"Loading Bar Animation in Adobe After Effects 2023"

In this video, I'm going to show you how you can create this really awesome loading animation inside of Adobe After Effects. So let's get into it.
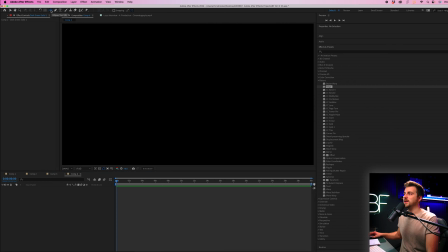[0:10]
So step one on this tutorial is to go up into this option here. This is the ellipse tool, although by default it might be the rectangle tool. And we're just going to drag down to the rounded rectangle tool. Then from there, we want to go to fill and we want to select the word, not the box.
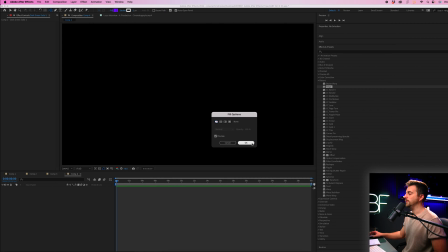[0:25]
So fill options. And we're going to select no fill, so none. Then we'll go to stroke and make sure stroke is enabled with a solid color. Press OK and then increase the stroke here. So let's start with maybe 5 or 6, but we can change this later on.
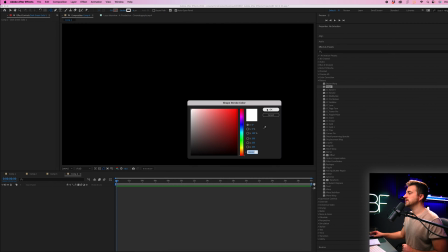[0:41]
You can also change the color of this if you wanted to, but again, this can be changed at a later date.
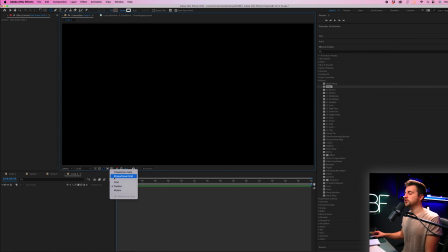[0:46]
Now I'm just going to turn on the proportional grid and then I'm just going to draw the outline of my loading animation in the center of the composition. Then we'll turn off proportional grid. And you can see we've got the basics of our loading animation.
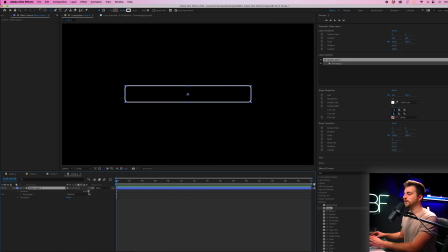[1:01]
So from here, we'll go into shape layer, go to add and select trim paths. This is going to give us the ability to animate the outline, so that stroke to animate it in. So we'll go into trim paths, go to end and pull that down to 0.
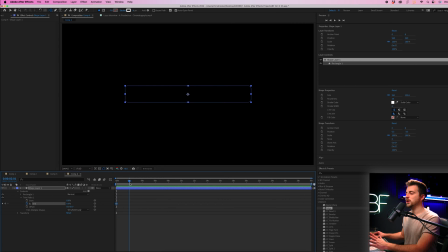[1:17]
Create a brand new keyframe on 0 at the beginning, scroll over maybe 2 seconds and increase that to 100%. And this is what we have. Not very dynamic at the moment though.
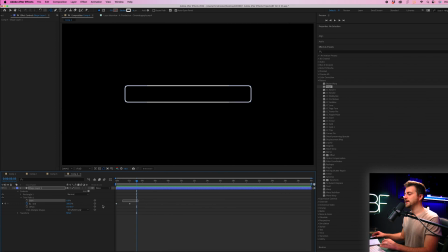[1:30]
So let's convert those keyframes to easy ease keyframes. So select both, right click, keyframe assistant, easy ease. Now we're going to select that second keyframe, go to the graph editor. And as you'll see, this is what we have.
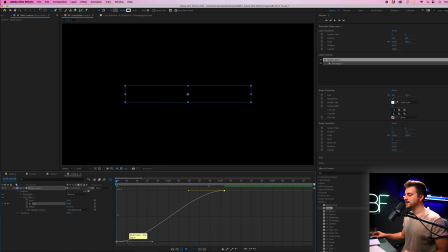[1:45]
So let's just zoom in. You can see we're easing out of the first keyframe and easing into the second keyframe. Now, if we grab this yellow handle and pull that all the way to the left, it's going to make a much more dynamic animation. You can see it's quite quick to begin with, but then it slowly comes into its resting position.
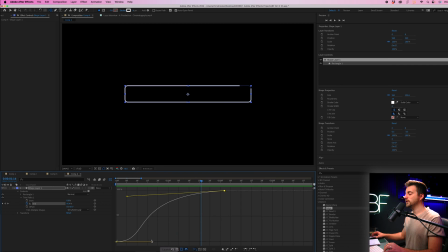[2:04]
And that's the power with graph editing your keyframes. So feel free to pull these yellow points around until you get to an animation that you are happy with. I quite like the look of this. And then once you're happy, you can just click out of the graph editor.
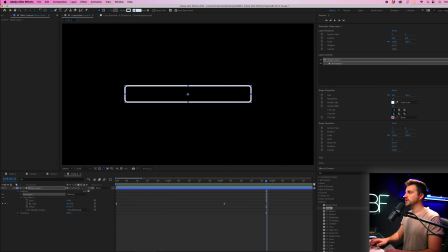[2:20]
And from this point, I'm going to increase my stroke width to 10. Is going to help it to look more defined. So this is where we are at. From there, we are going to want to create the filling or the loading animation.
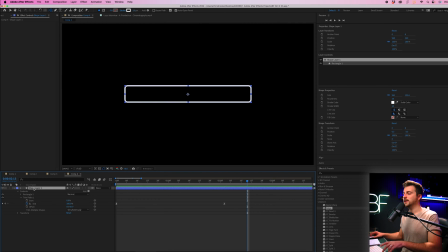[2:34]
So we're going to copy that shape layer. So Command C, Command V on Mac, or that is Control C, Control V on Windows. Now we're just going to lock the top one and we're just going to work on the bottom one. So we're going to delete trim paths. We don't need that for now.
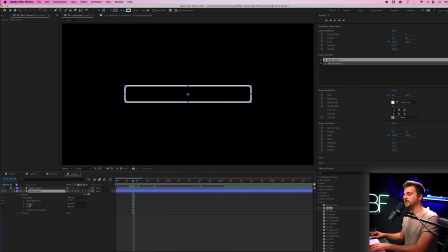[2:51]
We're going to go into the rectangle in contents, delete stroke, and we're going to turn on fill. And by default, you will see that has turned red, not the prettiest shade. Now, I'm not going to put a fill color here. I'm going to put a nice soft gradient. So I'm going to go into the effects and presets tab.
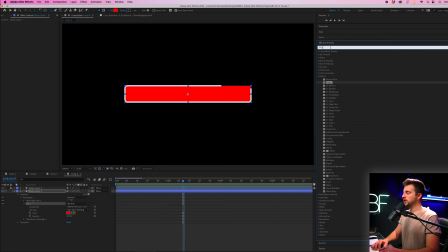[3:09]
So let me just close these down. You can search for ramp, and that's going to give us a 2-color gradient. Or alternatively, you can go for 4-color gradient, and that will give you an even softer gradient. So I'm going to go for that. You can see these colors actually look really nice to begin with, but I'm just going to go in and make a few adjustments.
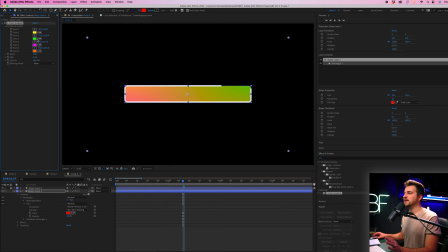[3:26]
I'm going to maybe go for an orange and pink color scheme. So I'm going to delete the green and the blue. And I think something like this is going to look nice, although I will need to increase the blend just to create a nice softer animation.
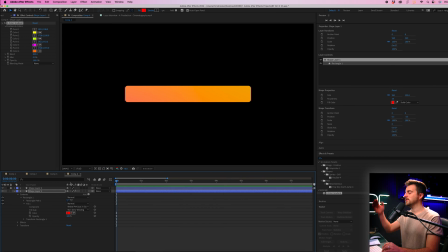[3:41]
So this is what we have. Obviously, there is no animation on this bar at the moment, so that is our next step. So from here, I am just going to go into transform and I'm going to move the anchor point over to the very left.
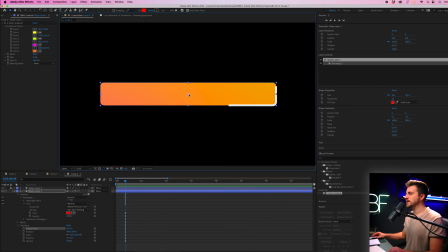[3:57]
Now there's 2 ways you can do this. You can grab this point and just physically move it, although sometimes it can be a little bit difficult to grab that. So if you're having that problem, then just physically go down into transform and just move it that way.